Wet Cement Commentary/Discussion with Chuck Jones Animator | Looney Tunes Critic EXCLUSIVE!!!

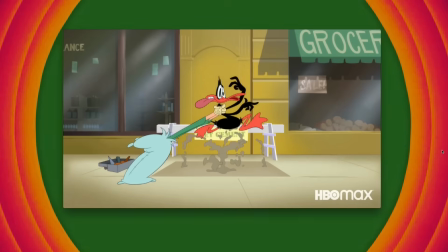1274s
But what you're seeing when you do watch all these cartoons and you see these
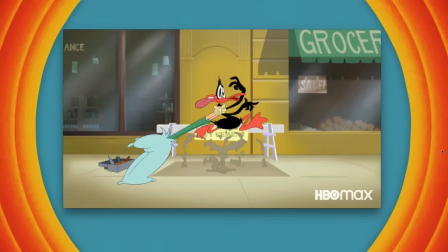1279s
maybe 3-4 different set styles, it's not the work of the director saying, okay, this is my style, this is how I'm going to draw this.
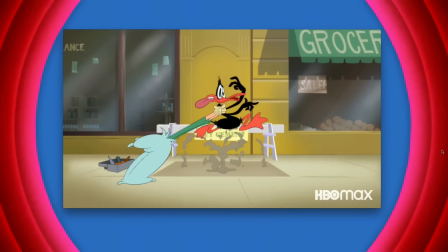1289s
It's that designer, they took the model sheets from that designer's work.
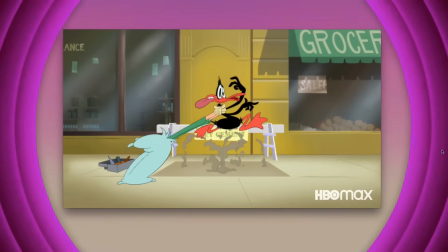1296s
So it is certainly true that it's hard to,
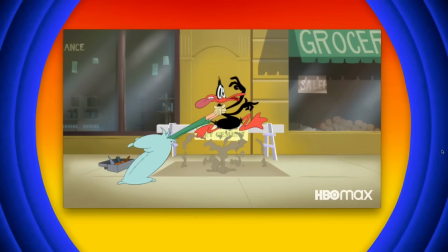1301s
you can't, the instinct is to compare these to the originals, but
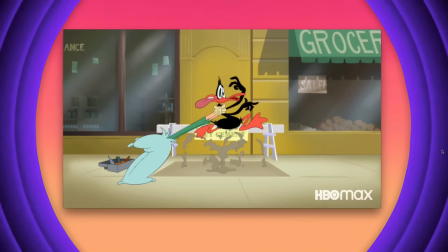1306s
like everything else that has been made Looney Tunes since the studio closed in 1969,
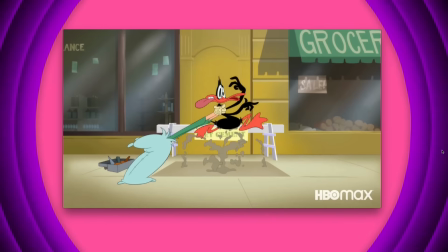1312s
they're not making it the old way. Ultimately, it's like counterfeiting.
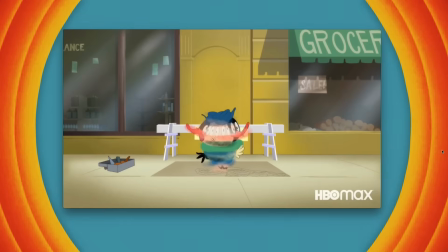1316s
Yeah, this is the kind of thing that, like, your points are valid about them doing it, making it feel digital.
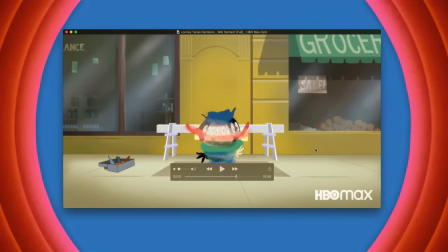1323s
They must know that deep down because they're doing stuff here like imitating dry brush
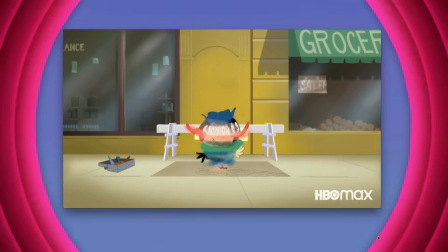1330s
with the motion blur here. It's all super.
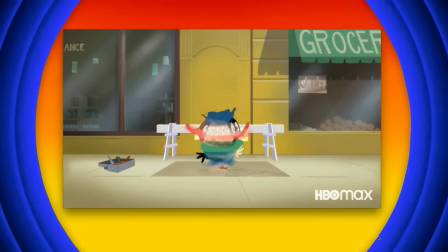1336s
Go ahead. Well, see, dry brush is actually a very difficult thing to do.
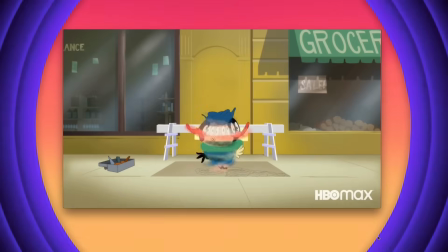1343s
Yeah. Finding people to do dry brush is hard.
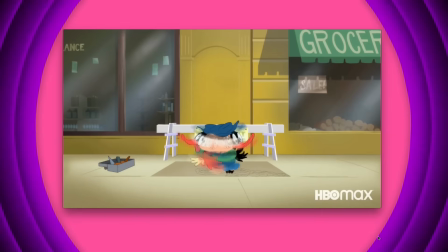1349s
Actually, why don't we just stop and explain real quick if people don't get what that is?
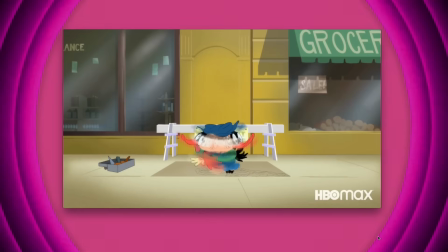1353s
In the Warner Brothers cartoons, that's kind of like this stuff here, where they're trying to imitate motion blur,
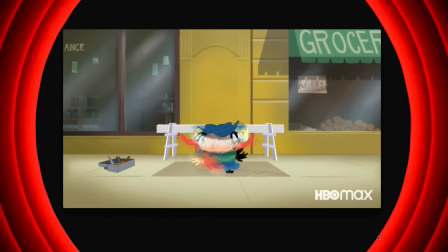1359s
and they're doing it in a very clever way. It's
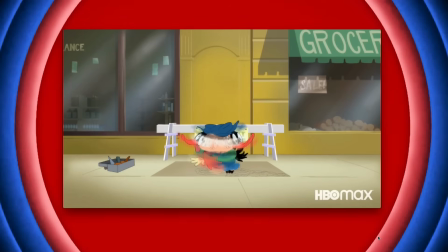1368s
an interesting choice when to do it here. Because it's obviously ingrained in what we think of when we think of, in the generic sense, when we think of classic Looney Tunes, apparently.
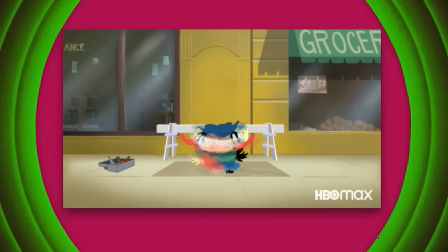1379s
Because, like you say, it doesn't feel like a counterfeit.
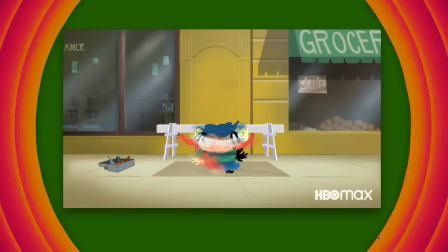1384s
It feels digital. And it's interesting that I'm sure there was an argument about, well, why don't we just have digital blur?
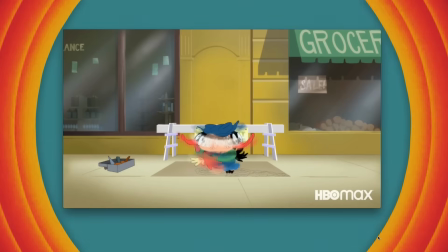1391s
We're making this in the computer. Why don't we just have digital blur? And somebody was like, no, we need to imitate dry brush.
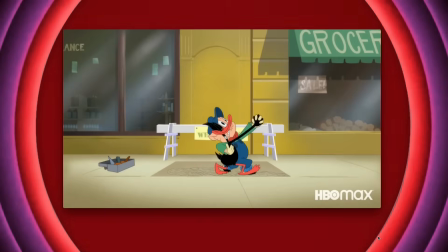1397s
Like, this looks like it's animated at times here, right? It looks like it's actually they've used drawings.
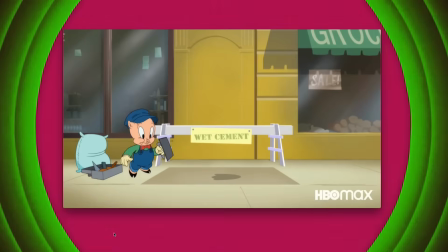1404s
Maybe I'm wrong, but it looks like they've actually drawn this part. I wouldn't say this is terrible, but I don't know.
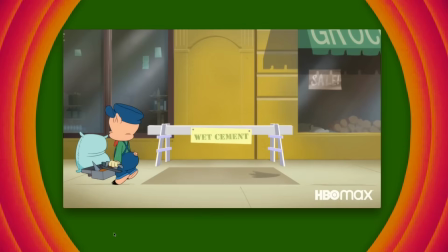1413s
It just, like, Daffy Duck comes off better here than Porky Pig does.
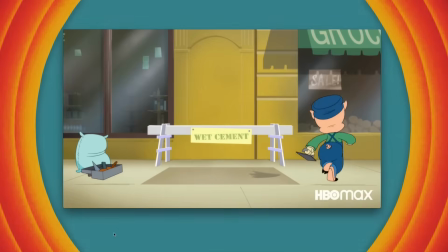1417s
But Porky Pig's a more sophisticated character in this scheme of things.
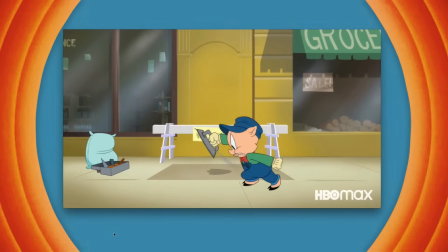1424s
Daffy Duck is less sophisticated in terms of what's going on. He might be funnier than Porky Pig is.
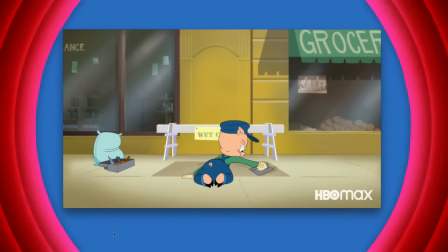1431s
He's doing the gags, but in a sense, it's less sophisticated. You expect less from it because he's more of a cipher than anything.
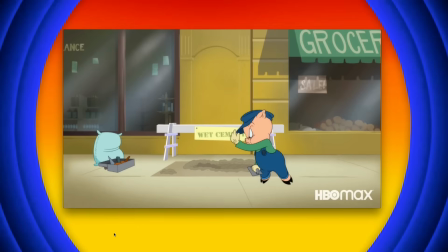1439s
Like Porky Pig, you got to believe in him. Yeah. Because he's doing most of the.
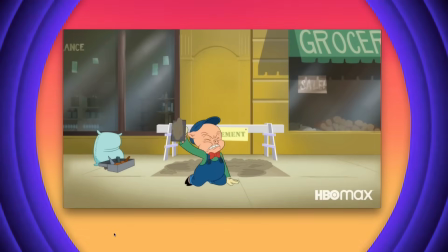1446s
He's actually got most of the stuff going on. Daffy Duck's just a prop here, right?
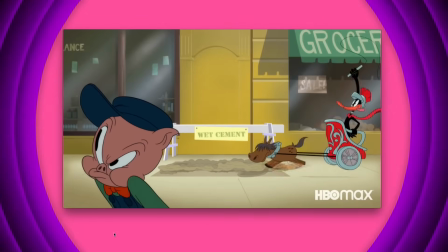1452s
And look, even Porky Pig gets a close up here, right? Yeah. Porky Pig gets a close up, and these are some very strange drawings.
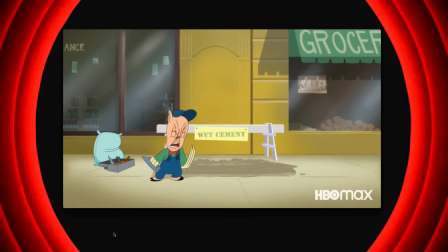1459s
Some of these are, they're reminiscent of, maybe some early 1940s stuff, but
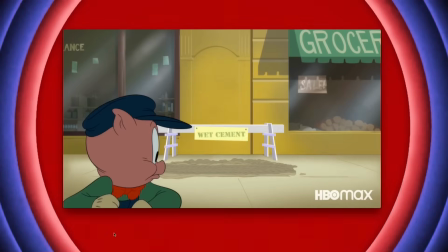1469s
this is a strange gag, I find, in building a one-sided brick wall, apparently.
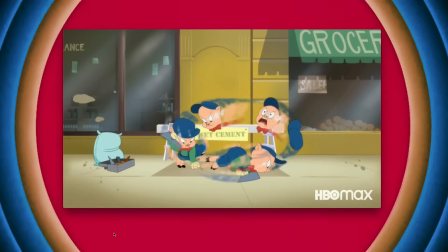1475s
Again, we don't have any depth here to understand what he's actually trying to do. Is he building a wall around the whole thing?
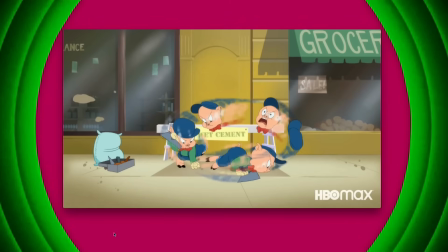1481s
By the way, this is what I rewound this for to show.
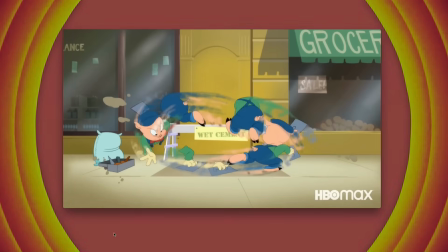1485s
This is a better example of them trying to recreate the dry brush effect.
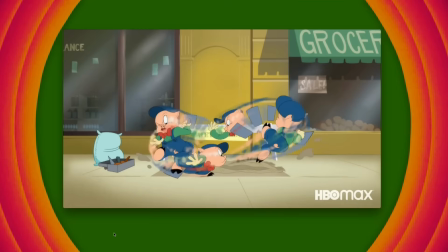1490s
And it's, you could go and look at a Warner Brothers cartoon and there's some work here, and
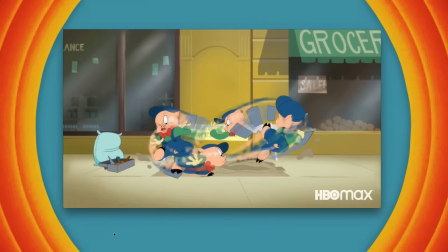1500s
I'm sorry if anybody who's worked on this is upset with what I say, well, don't take it personally.
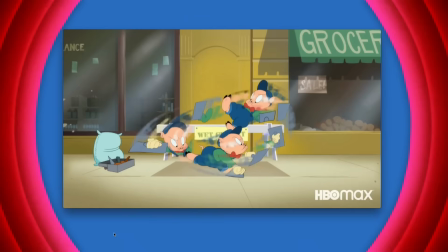1507s
It's not worth it. It's just that I'm a big fan of the old Warner Brothers cartoons,
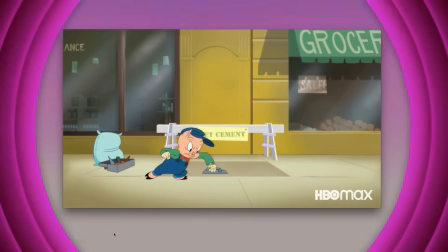1513s
and supposedly these are supposed to be hearkening back to those, and they don't cut it.